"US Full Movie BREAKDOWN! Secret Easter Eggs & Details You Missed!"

Also, you may remember the song Run Rabbit Run was used in the opening scene of Get Out.
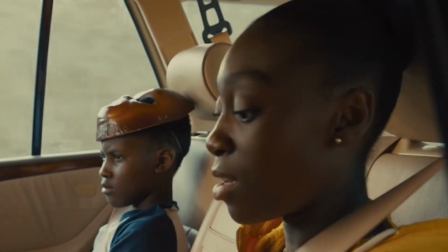256s
Next, we meet the Wilson family, with a quick shot of their car's family stick figure sticker.
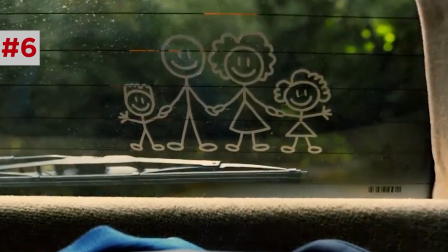262s
Notice that the lineup order matches the way that the Tether family will later stand in their driveway.
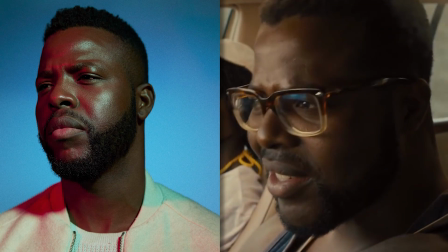266s
Now, this family includes Gabe, Winston Duke, aka M'Baku from Black Panther, Adelaide, Lupita Nyong'o,
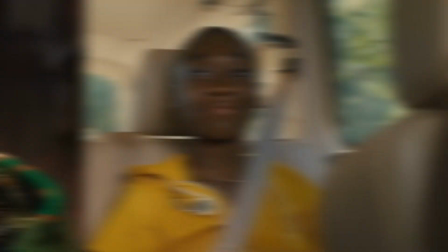272s
also in Black Panther and a ton of other movies, the daughters Zora, Shahadi Wright Joseph, and the son is Jason,
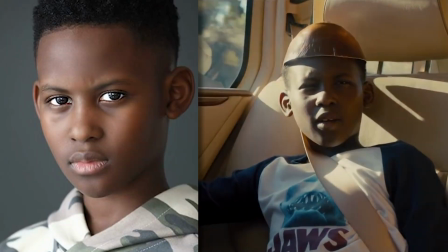278s
Evan Alex.
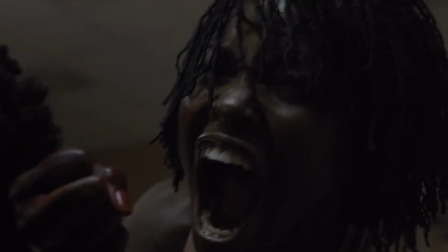278s
We learn at the end of this movie that Adelaide is actually the Tether version of herself, but there are several hints that Jason might also be secretly secretly his tethered self. I'll point out the various clues for both as we go along. But for now, I should point out that Jason is also the name of the famous slasher from the Friday the 13th movies,
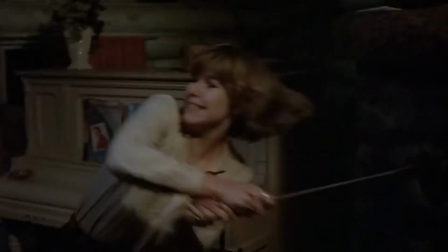295s
in which Jason's mother, Mrs. Voorhees, was secretly the villain in the first one. Jason has a Chewie mask and a Jaws shirt.
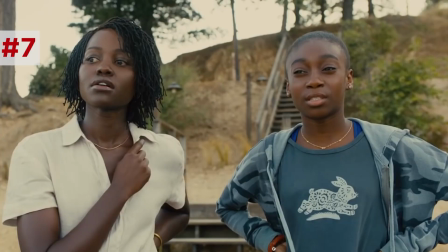301s
There's gonna be more Jaws references later, but Zora is wearing a shirt with a white rabbit on it.
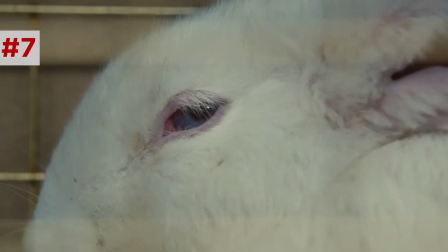306s
Yes, it turns out everything in this movie is deliberate.
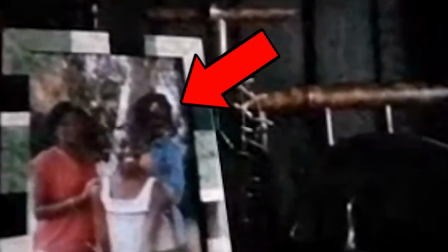308s
At their vacation house, there's a quick shot of an old family photo in which Adelaide looks away from the camera, purposely avoiding eye contact.
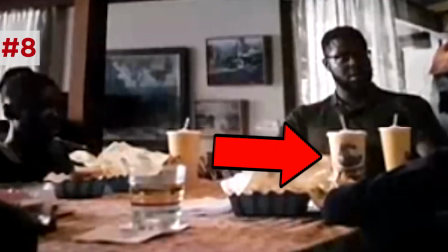315s
And the fast food they eat comes from a joint called Copper Pots, a nod to Chester Copperpot, the legendary treasure hunter in the Goonies. Now you notice Adelaide doesn't eat meat, probably because she grew up eating rabbit meat as a kid in the tunnels.
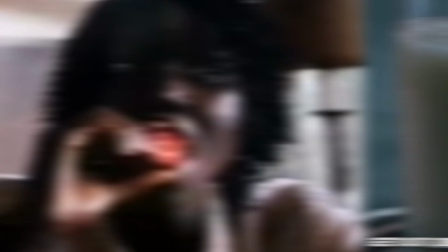327s
Instead, she nibbles on these red strawberries, kind of similar to the way Allison Williams' character nibbles on the Fruit Loops and Get Out. Ain't right. Now in these early scenes, Gabe tells Jason a knock-knock joke. Knock knock, who's there? You who?
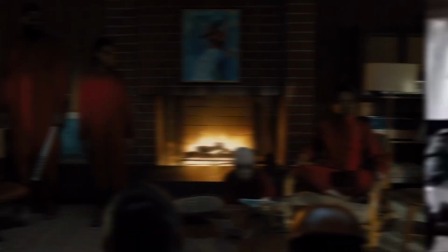339s
Setting up the tethered doppelgangers, knocking down their door later on. Gabe also tells Zora that she should run in the sand because suboptimal conditions make you better at running.
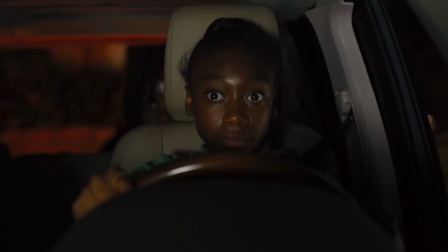348s
This sets up how Zora's double is faster than her because she has been training in bad conditions underground.
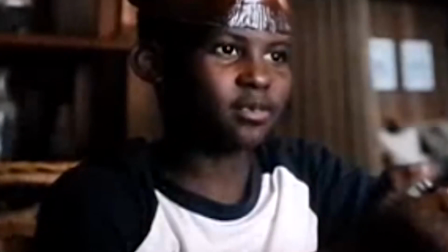353s
Jason runs off to find a magic trick that he left from a past summer, but he doesn't remember how to use it, which could be another hint that he must have gotten swapped with a double in a past year.
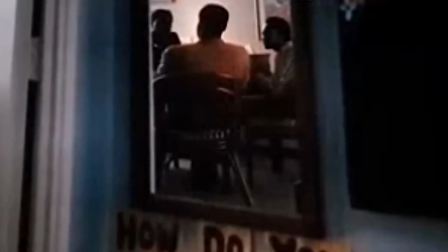361s
Adelaide experiences a flashback to her parents' meeting with a child psychologist, establishing that she did not speak as a kid because she was a tether and she had to learn how to talk.
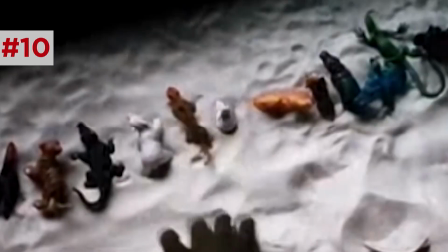369s
Now there's also a shot of her playing in a sandbox with red lining, and you can see her lining up animal toys in the sand in a row, with the last toy in the center being, yep, you guessed it, White Rabbit. Back in the house, we get a call back to the Itsy Bitsy Spider when Adelaide sees a spider crawling out past a toy spider.
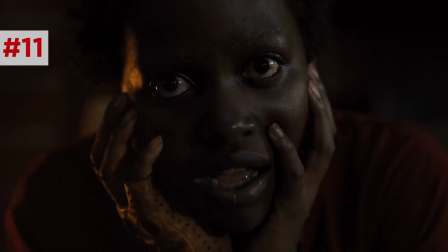387s
This also foreshadows the reveal that the real Adelaide will reveal herself from behind her fake version.
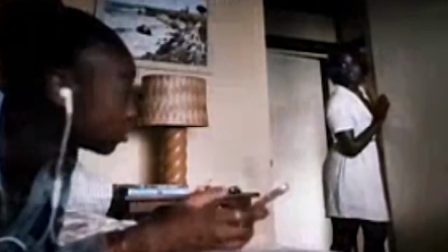393s
Another clue shows up when Adelaide sees Zora in her room. One of the books on the table is They Came From Below.
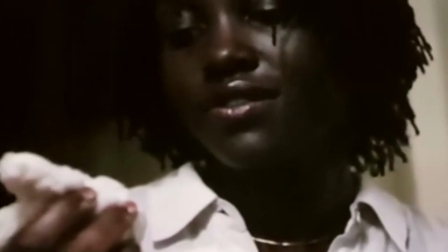399s
As Adelaide goes through her old stuff, she finds her old toy White Rabbit. And notice how she spaces out for a second?
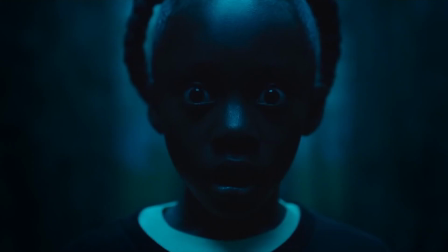404s
Now, it's not totally clear whether she remembers her past and is just lying to everyone, or whether she blocked out the memory.
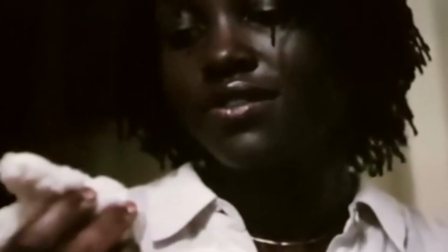410s
I think it's the latter, but these little clues are triggering her memories, haunting her about her past crimes as a kid.
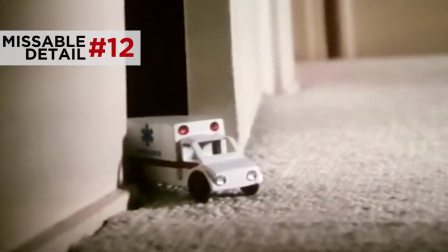416s
Jason scares his sister and then he hides in the closet using a toy ambulance to hold the door, foreshadowing their means of escape at the end of the
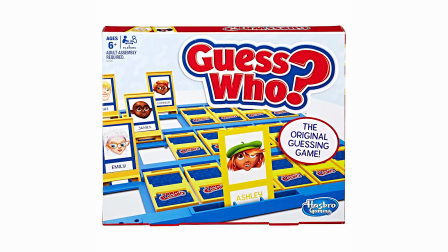423s
movie. Now in that closet, you can see the board game Guess Who, in which you try to match the identical face card chosen by the other player, Tether Ref.
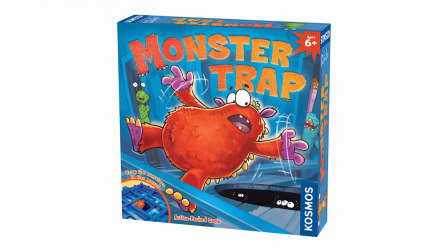431s
There's also a game called Monster Trap, setting up this closet as a place Jason traps his monster later on.
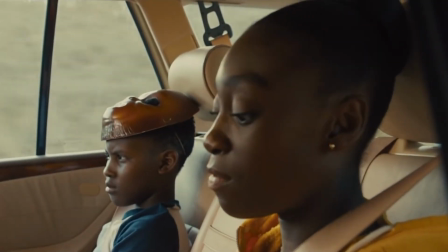437s
Now, on the ride to the beach, Zora brings up the conspiracy theory that the government puts fluoride in the water to control our minds.
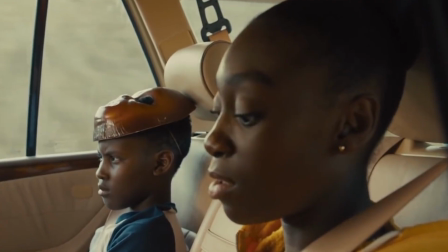442s
Something a shocking number of you believe, it turns out. Look, folks, trace amounts of fluoride in the water is not dangerous, and while the dentist tells you not to swallow the fluoride, if you do, it's not going to kill you. Before we even get to whether or not it's healthy, no secret government forces are trying to control your mind with what they put in the water. The only authorities trying to brainwash you are here on YouTube.
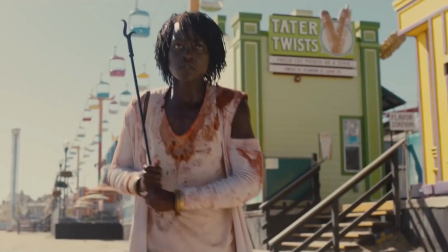461s
But Adelaide's shady reaction to this conspiracy theory is interesting because, of course, she is a product of a government conspiracy, a fictional one, set in this movie.
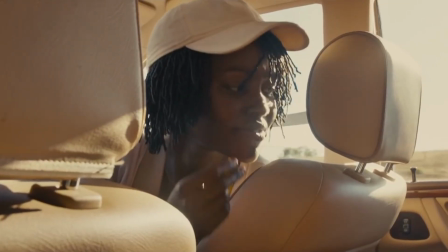470s
Adelaide also reveals herself when she snaps along to the I Got 5 on It music.
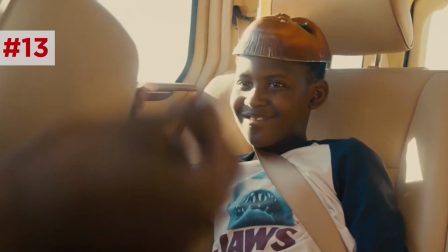474s
She snaps slightly off rhythm, and Jason smiles and snaps synced with her, but also off from the song. Another hint that both of them might not belong in this surface world.
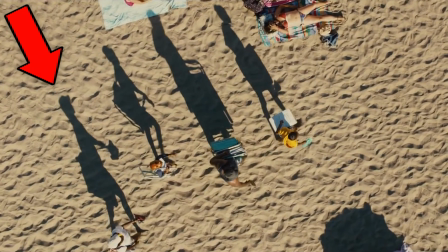485s
At the beach, there's an overhead shot of the family, and notice how Adelaide's shadow trails out of line with the others, another clue of her being out of place.